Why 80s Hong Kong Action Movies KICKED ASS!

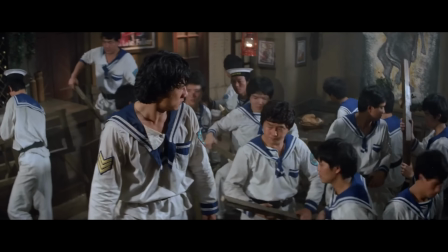242s
You can see how much Hong Kong values clarity by looking at how these actors are dressed for the action sequences.
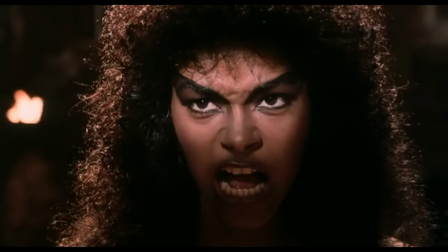247s
the protagonist faction will always wear one style of clothing while the antagonist faction wears a completely different style just look at the final fight sequence of Sammo
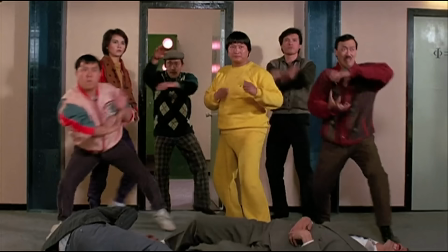256s
Hung's my lucky stars you
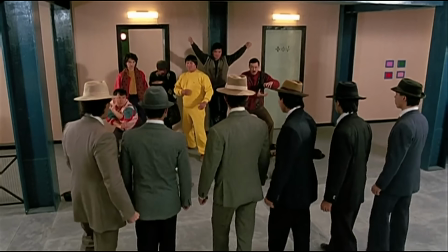264s
don't even need to have seen this movie to know who's who because with this image alone we already know which party we ought to root for
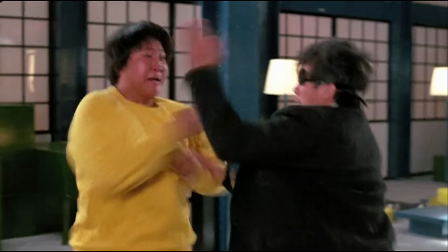275s
furthermore the apparent differences between the heroes and the villains allow for a more clear and visually alluring fight scene the audience to look at.
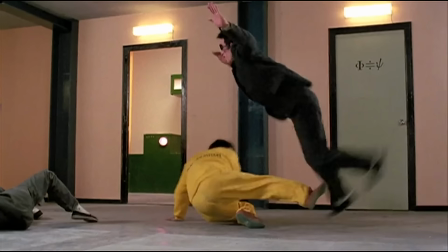285s
And this brings me to the second topic of analysis.
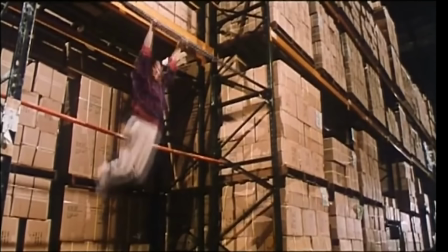292s
Again, it's crucial to remember that these people you see in Hong Kong action films aren't your average Joes found on the street.
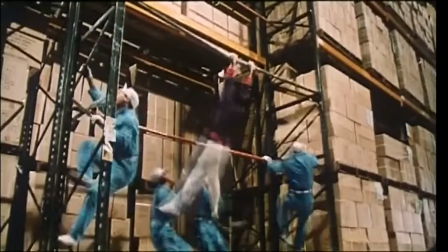298s
They are legitimately skilled in what they do, with years of experience under their belts.
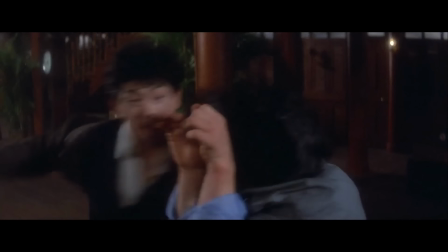303s
Action stars who aren't as adept in martial arts, acrobatics, or stunt work would definitely find it difficult to even make it out alive after making one of these films,
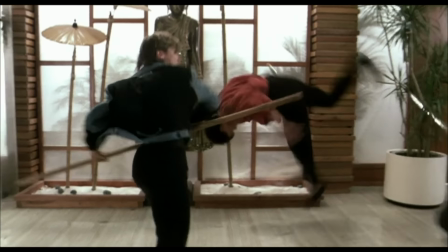311s
because the speed, power and pain that's demanded from the action directors is,
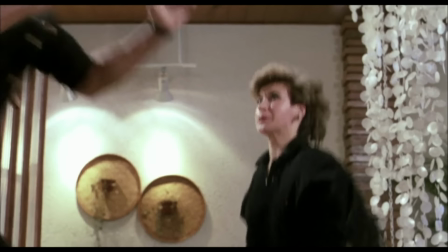316s
for lack of a better phrase, absolutely bananas. They sent me to the hospital and the doctor looked at it and he said, oh, he kicked you so hard.
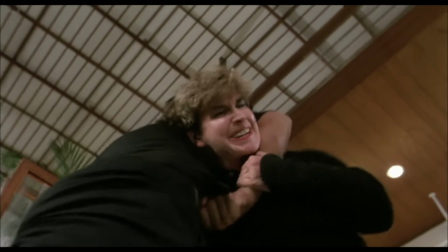325s
He split your internal ear open and there's nothing I could do about it. I can't stitch it. I can't go in. So Steve says, OK, go back to the set. So I go back to the set, blood coming out of my face and continue the fight scene.
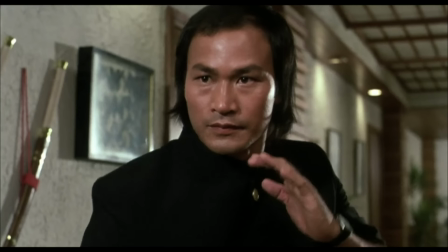336s
You know, I'm going, OK, this is Hong Kong. This is what you do.
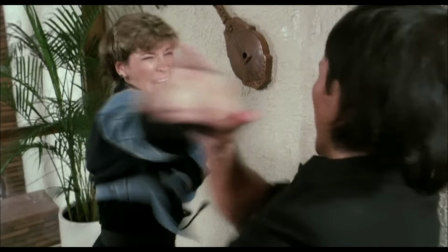339s
Perhaps the most notable difference between American action cinema and hong kong action cinema is the elegance of the action choreography where in the 80s hong kong remained
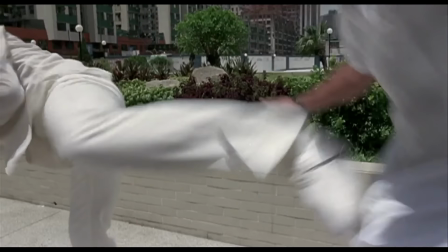348s
unmatched if you've seen these fights you know exactly what i'm talking about the movements within the fights are timed to a capital t and the choreography
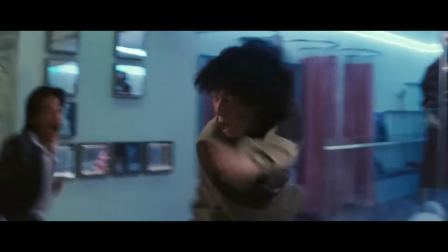357s
is so damn intricate that it makes you wonder how these action directors find the time and money to perfect these moves in the first place hong
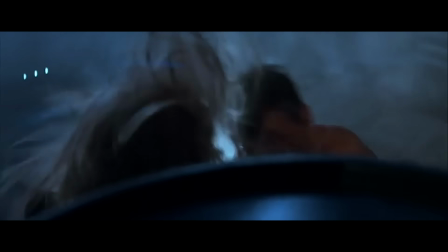365s
kong also makes sure to have their fights tell little stories where instead of just having two guys beat the hell out of each other until some winner
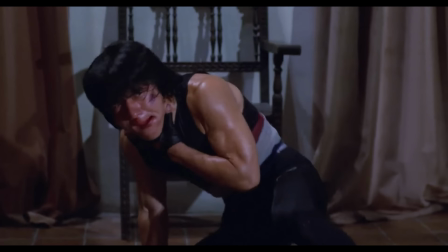371s
comes out on top you get little wins and little losses from both opponents including some time to breathe in between for not just the opponents but the audience as well.
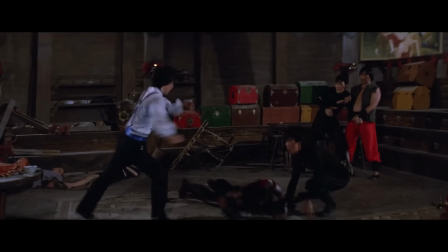380s
This back and forth tugging of wins and losses keeps the viewers on their toes because they too are tugged along for the nail-biting ride.
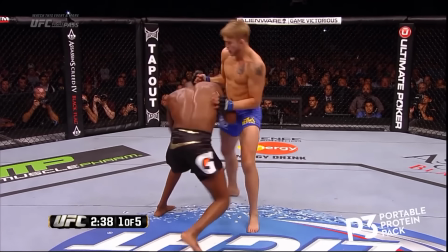387s
These fights also seem to strike the perfect balance between legitimate fighting which can get rather ugly and un-cinematic
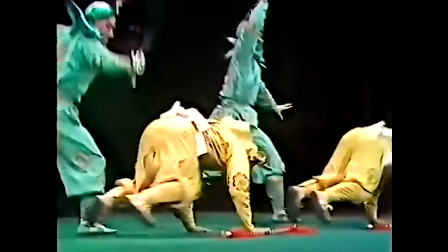393s
and operatic non-realism which is pretty but ends up feeling like a dance rather than a fight.
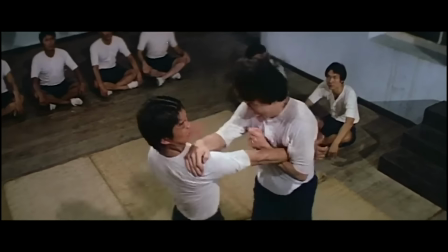399s
The end result of this blend is magical, because you often have the legit jabs, blocks,
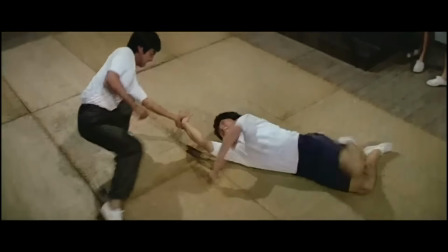404s
bobs and grapples for an MMA match, but still retain that cha-cha 1-2-3 rhythm for a dance number.
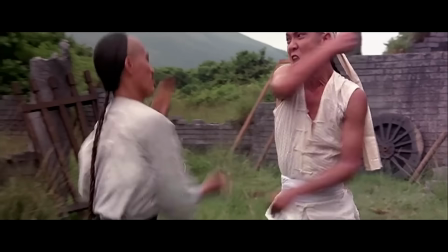411s
The Hong Kong tempo is actually quite fast. The blows per second rate is easily the highest among all the other fighting movie markets around the world.
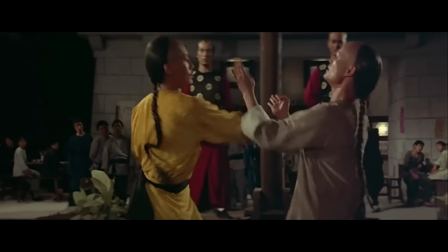419s
But despite the insane speed of the moves shared by the opponents,
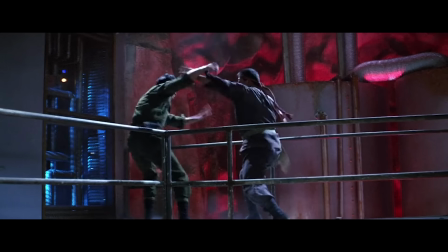422s
these action directors still managed to keep every hit, block, and dodge precise and clear enough for the camera to see.
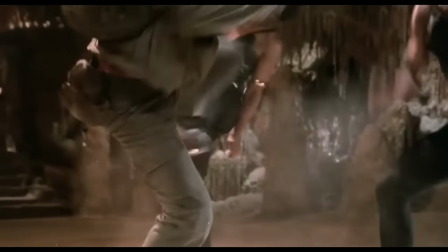429s
And as if getting these hits precise wasn't intense enough, Hong Kong action directors also make sure to actually have these actors hit each other.
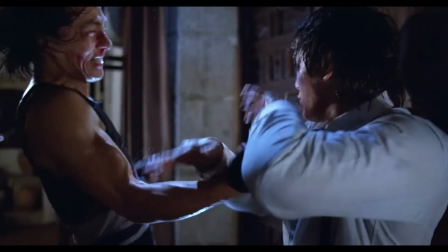436s
No, I don't mean actual UFC knuckle sandwiches to the face, though hits like that do happen from time to time.
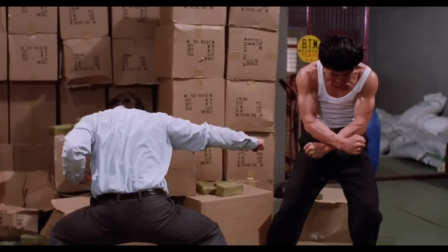442s
I'm referring to the manner in which they block each other's attacks. These actors are legitimately stopping full force punches and kicks with their often non-padded arms.
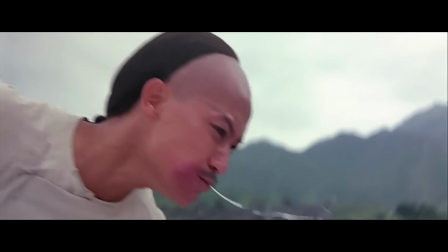451s
And it definitely doesn't seem like a pleasant experience. Every day after shooting, I had to have a medical treatment for my both arms because the movers were very difficult and I didn't have enough experience while that time. So every shot took so many takes until director said, cut, okay, then...
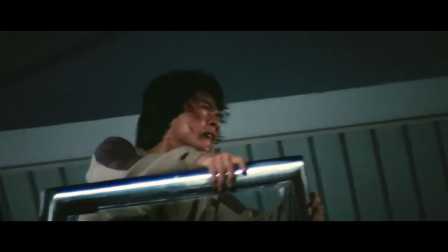474s
And on the topic of unpleasant experiences, let's talk about the notorious Hong Kong stunts.
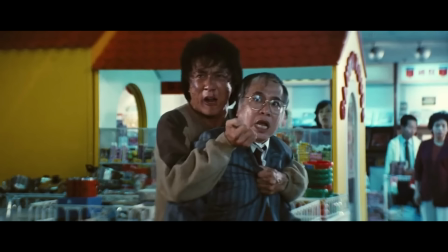485s
In case you didn't know, Jackie Chan was not the only Hong Kong stunt guy,
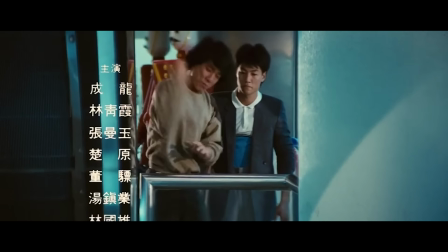489s
as there was a whole industry full of these people in Hong Kong who were willing to put their lives on the line for the audience's entertainment.
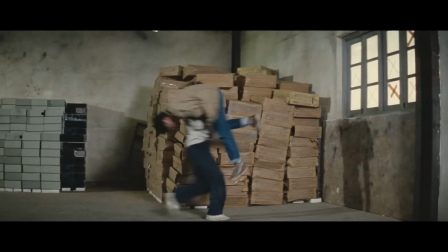496s
And sure Jackie did the wildest and most iconic stunts, but with the lack of CGI in 80s Hong Kong, no one was safe.
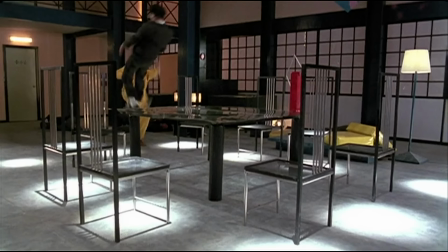503s
Male fighters, female
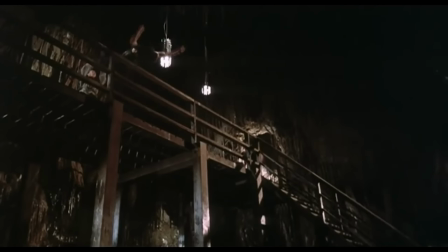510s
fighters, men
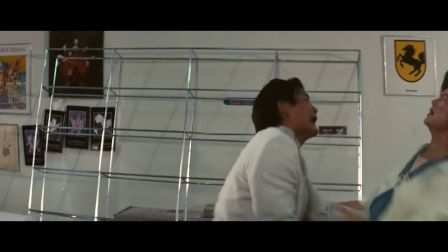517s
and women who aren't even action stars.
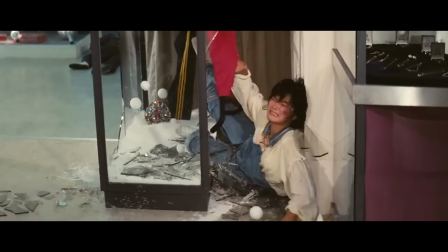523s
hell why not bring children into the mix too?
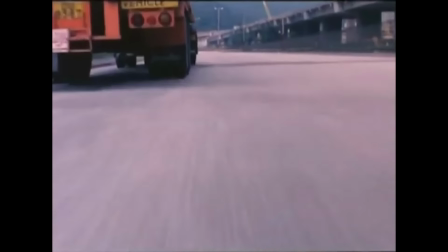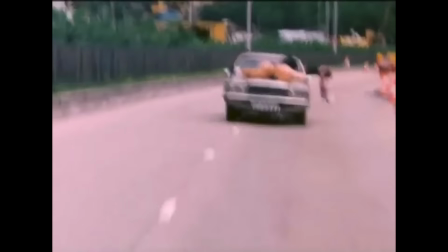530s
I would also like to stress that these stunt guys weren't just daredevils who fell from high places without any care for their lives.
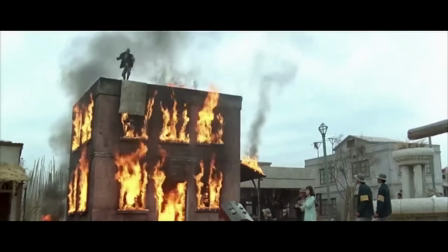537s
These guys not only used pads, but they also had excellent body control and landing techniques that saved them from rather fatal consequences.
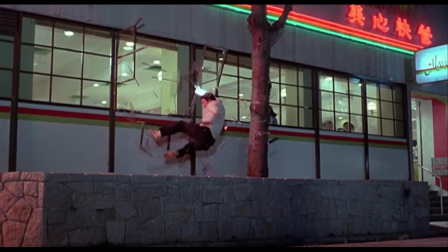545s
Safety was still first for Hong Kong, but as you know, there's a reason why you don't see these sort of stunts in movies anymore.
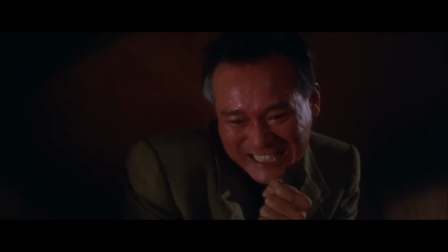553s
No matter how much padding you have on, you'd need balls made of titanium to take this fall.
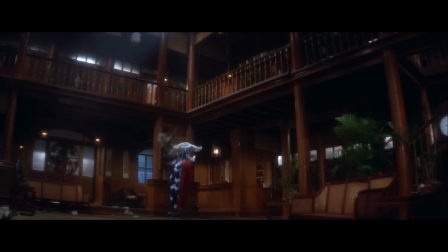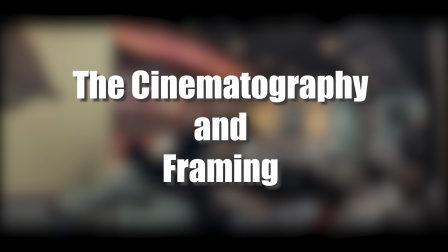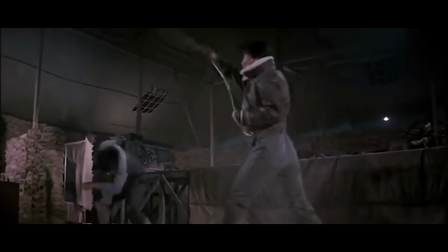570s
One quirk of 80s Hong Kong action cinema was the wide lens, which was used to capture every inch of action needed for the audience to enjoy.
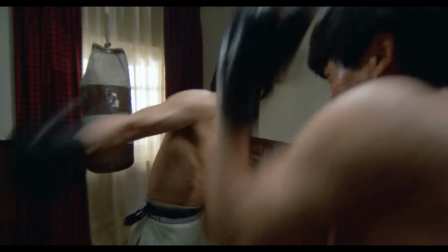577s
Sometimes you'll even find the wide lens distorting the frame to magnify the action that takes place in its center, like making an overhead shot of a kick twice as powerful,
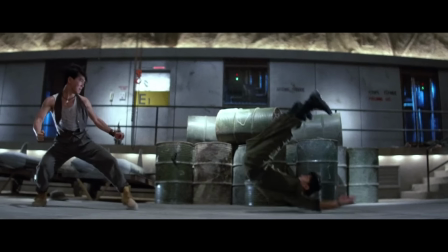587s
or making a pistol look like a comic book hand cannon.
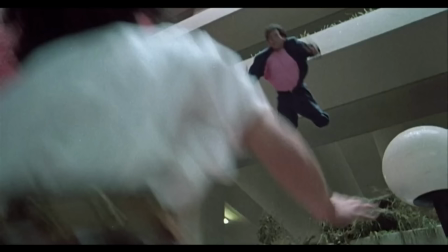593s
the Hong Kong way of shooting action also took advantage of the space within the frame the action was captured the actual blocking of the action is very dynamic as
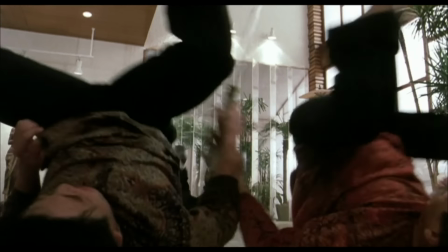601s
they oftentimes utilize the depth of the action space by having the action occur in the background in the foreground this was revolutionary for Hong
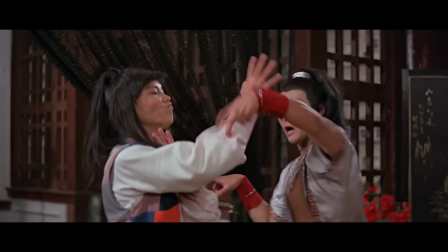609s
Kong because if you've seen movies like drunken master or five deadly venoms you know that 70s Hong Kong
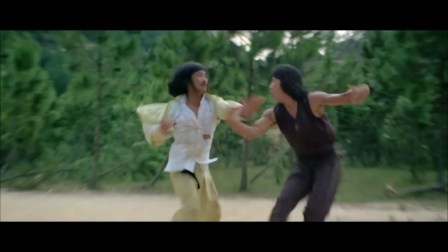614s
action was shot in a more two-dimensional fashion that rarely ever let the audience get into the fighting ring themselves.
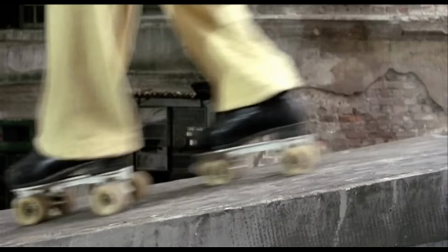620s
Using zooms timed on action and having subjects literally pop in and out of the frame were other trademarks
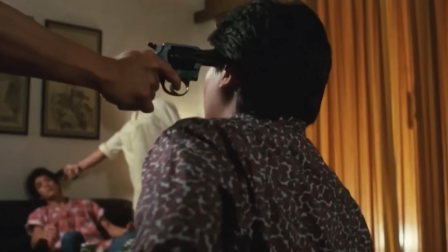625s
of Hong Kong action cinema as they allowed for more jolting and kinetic spots for the action taking place in the frame.
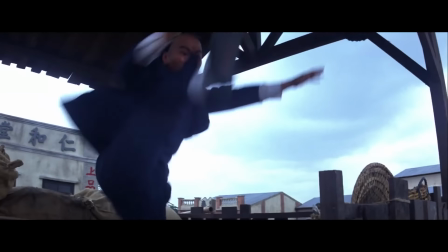631s
The thing people praise the most about Hong Kong action cinema though is how they keep the camera steady to let the audience just see the action and of
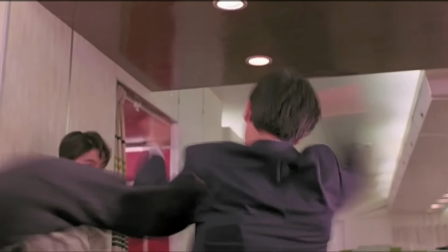639s
course Hong Kong is worthy of that praise because as a result we get to see the already amazing action set pieces very clearly but it's
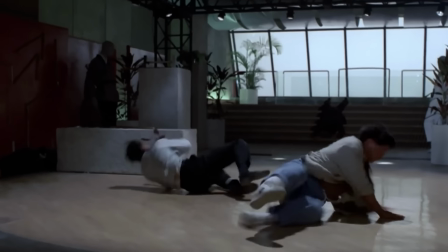647s
also worth it to note that when Hong Kong moved the camera and varied the shots they did it right.
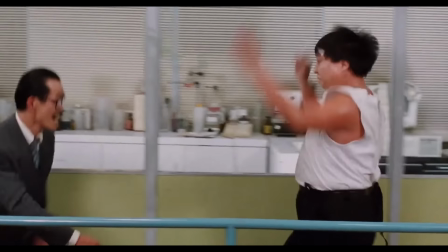651s
A lot of times you'd find the camera laterally tracked to capture action by following one opponent overpowering another,
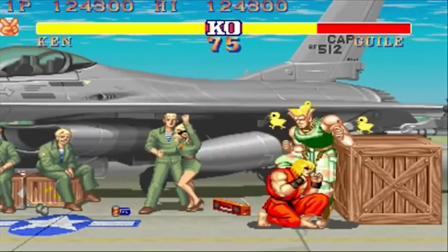657s
providing this suffocating sensation similar to Ken cornering your ass in Street Fighter 2.
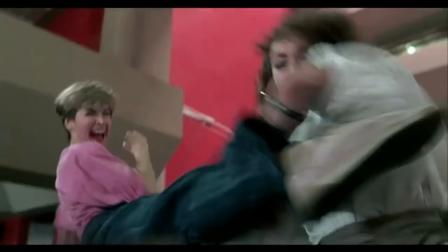663s
The actual varying of camera shots and angles is another notable asset of Hong Kong action filmmaking.
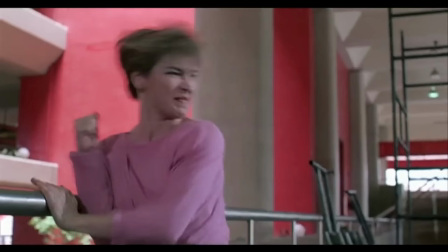668s
In general when you want to film fights and actually get the audience as close to the fight as possible, then you shoot as close as possible.
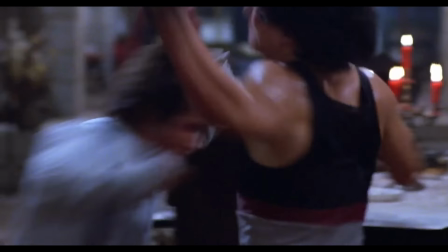675s
The basic formula is to shoot wide when the guys are using the full range of their entire body to fight, shoot medium when the guys are punching,
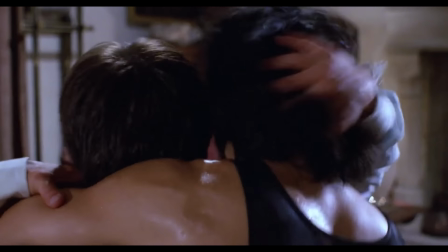683s
and shoot close when guys are being strangled or when you really want the audience to see the impact of a punch or a kick.
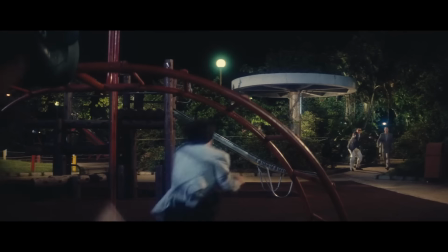689s
This formula is effective and can be seen in world action cinema as a whole. But Hong Kong decided to take this a step further by getting creative with the placement of the camera.
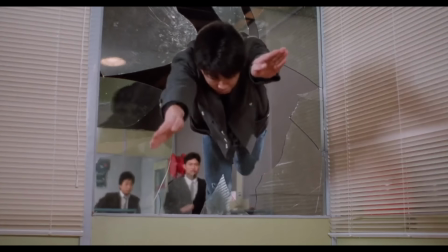699s
You've got fights like the factory scene from Dragons Forever where I saw high angle shots low angle
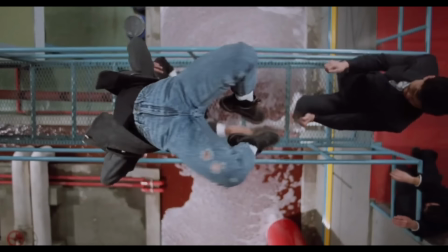704s
shots badass overhead slow-mo shots and i don't even know what to call this transition
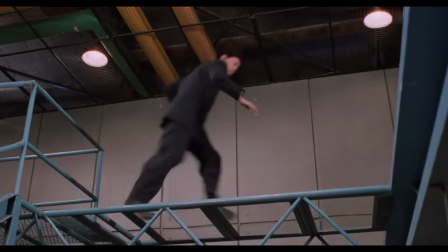711s
this variation of shots angles and perspectives all the while keeping the action clear and rarely moving the camera makes these
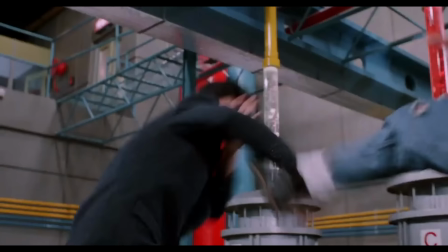717s
stunts and fights all the more sleek and fun to watch